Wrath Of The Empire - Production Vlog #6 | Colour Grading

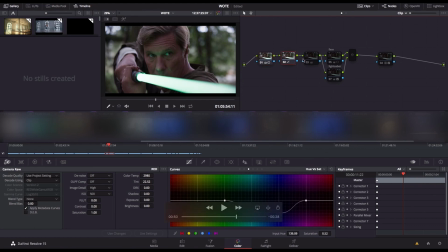4:00 the second stage is going to be another hue versus saturation curve so again if we move that we can see just our midtones sort of towards the highlights are just desaturated a lot to give us this really gritty look that we've been going for now we can't really see what's going on with
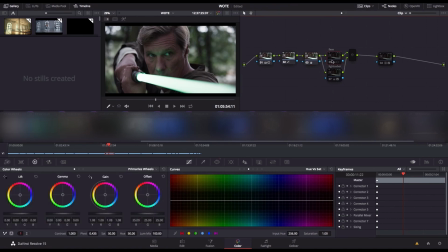4:16 the with node number three but what we can see is that um i think we've just increased our luminance just a little bit um just to brighten everything up but this is so this is now where we get into the face and the lightsaber section so one of the most common things with color grading is to brighten the subject's face so that it stands out a bit more um and as you can see it's what we've done here
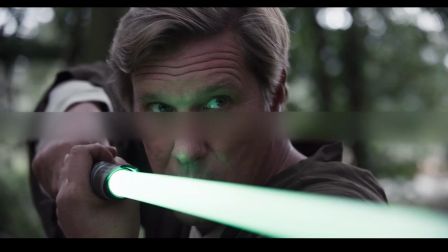4:35 now this shot is actually a moving shot um there you go he's toggling on before and after you see it's very subtle but um so obviously there's before there's after looks a lot better afterwards obviously um and it's just what it's doing it's making his eyes pop it's
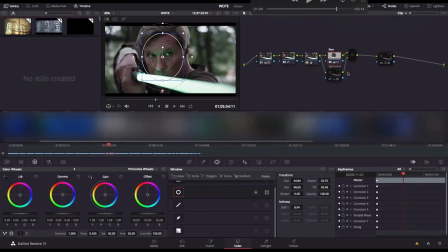4:50 drawing the viewer's attention to his face um into his eyes um obviously this shot does actually move if we were to play back the shot properly so what has to happen as well is that we have to track this power window onto his face resolve does it beautifully it's not particularly difficult um
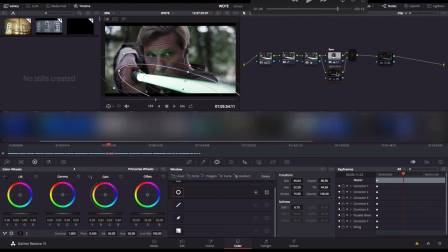5:06 but then what he's also done is the same thing with a lightsaber so even though our lightsaber is going this is not a visual effect shot um the lightsaber actually does look pretty good to be fair um the actual model lightsaber we have does have a very bright glow on it but
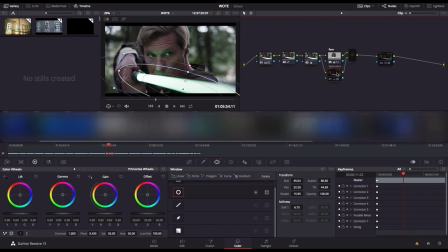5:21 obviously that that whole blade will be replaced in post by a real lightsaber i say real but you know what i mean but this power window that is on the lightsaber is still gonna have the same effect it's still gonna help the glow it's just push the colors a little bit more intense it's clipped it a little bit just to make it look a bit more realistic basically so you can see now that the whole grade is applied what we're left
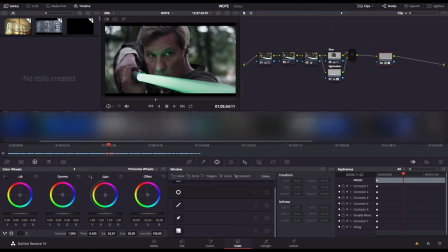5:40 with and it's as you can see it's a much bigger improvement over the original sort of out of camera footage it is always a bit easier when you've got a reference to go from but even if we were to do this you know go for our own grade we would we would have
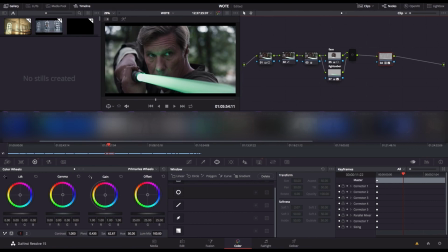5:53 gone for something very similar to this because the film is not going to be an upbeat star warsy you know typical star wars film we want something darker and gritty and the darkest and grittiest star wars film is you know is rogue one and of course all the other star wars films as
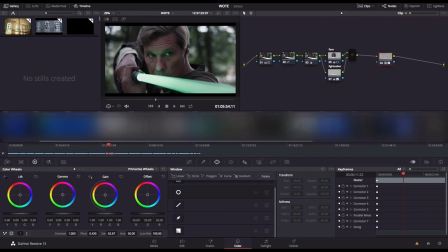6:10 well you know they've been shot on film so they have a very different look uh we're not shooting on film we are shooting red dragon so we're going to have a very digital look just like uh rogue one did and we're going to roll with that you know and rogue one is is been a big reference for us because it's very similarly made to how we're going it's got similar tones in the style so this grade just makes sense and
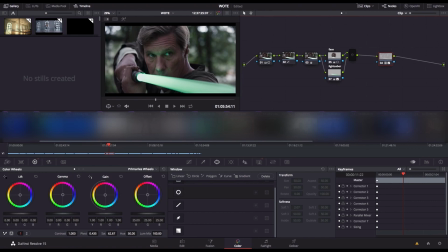6:30 the color grade has absolutely nailed it uh it looks perfect we were very happy with it we had no corrections or adjustments for him so
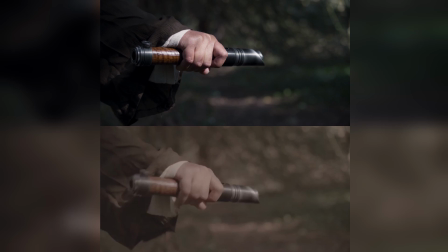6:38 there you have it that is the color grade for the trailer for wrath of the empire stay tuned for its release next month in july but in the meantime make sure you follow us on all of our social medias instagram facebook twitter and also subscribe to our podcast on itunes or you can also watch the podcast on youtube.com forward slash wrath of the empire and we will see you in the next vlog. Thanks, guys. Bye.